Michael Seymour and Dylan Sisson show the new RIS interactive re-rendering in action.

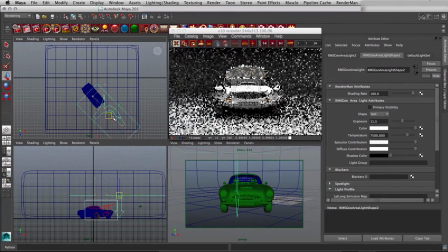[4:00]
In the real world of course you tend to light cars based on reflections and trying to show the curves by showing light and dark,
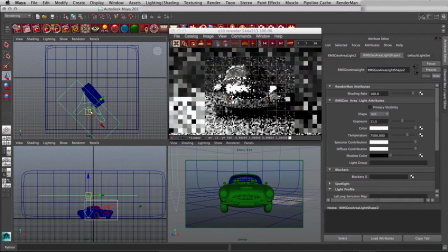[4:09]
you know the liquid metal look. So having the light off to one side is often a really good way of doing that and thus that shading lets you just read the curvature of the car. So that is reading pretty well but it is looking a little small and maybe not that dramatic.
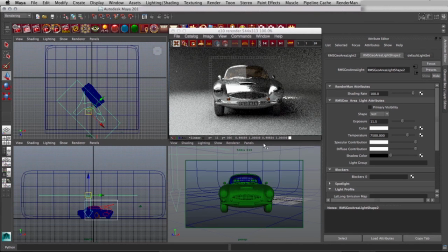[4:23]
To make it more dramatic you'd want to be a bit closer and perhaps on a wider angle lens than the 50mm that effectively we're on at the moment. So obviously you can track the camera in, get it closer but notice as we're just sitting here how much the picture is improving every time we just stop and then of course it
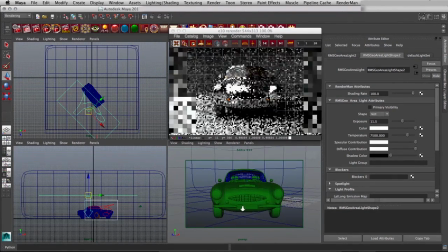[4:40]
starts over the second that you touch anything okay so it's tracked in a little closer to the car which is
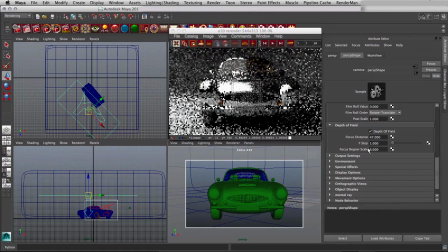[4:47]
great but the properties of the lens will change when we go to say a 30 certainly in the real world I'll shoot often with a 50 and a 32 mil lenses they're like very common and so that's already looking really good
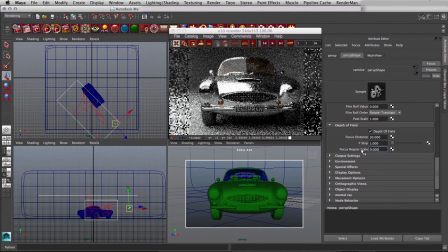[5:01]
and this is very important to try and mimic as much as we possibly can with the setup what you have in the real world because it's what people understand people can intuitively understand and And so even with the noise that's still obviously present in the top view, you get a very good idea of what this is actually going to look like.
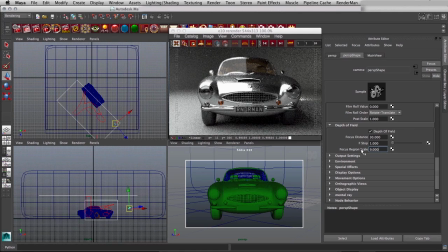[5:19]
And all of this is happening incredibly quickly just while you operate as of course it's interactively re-rendered.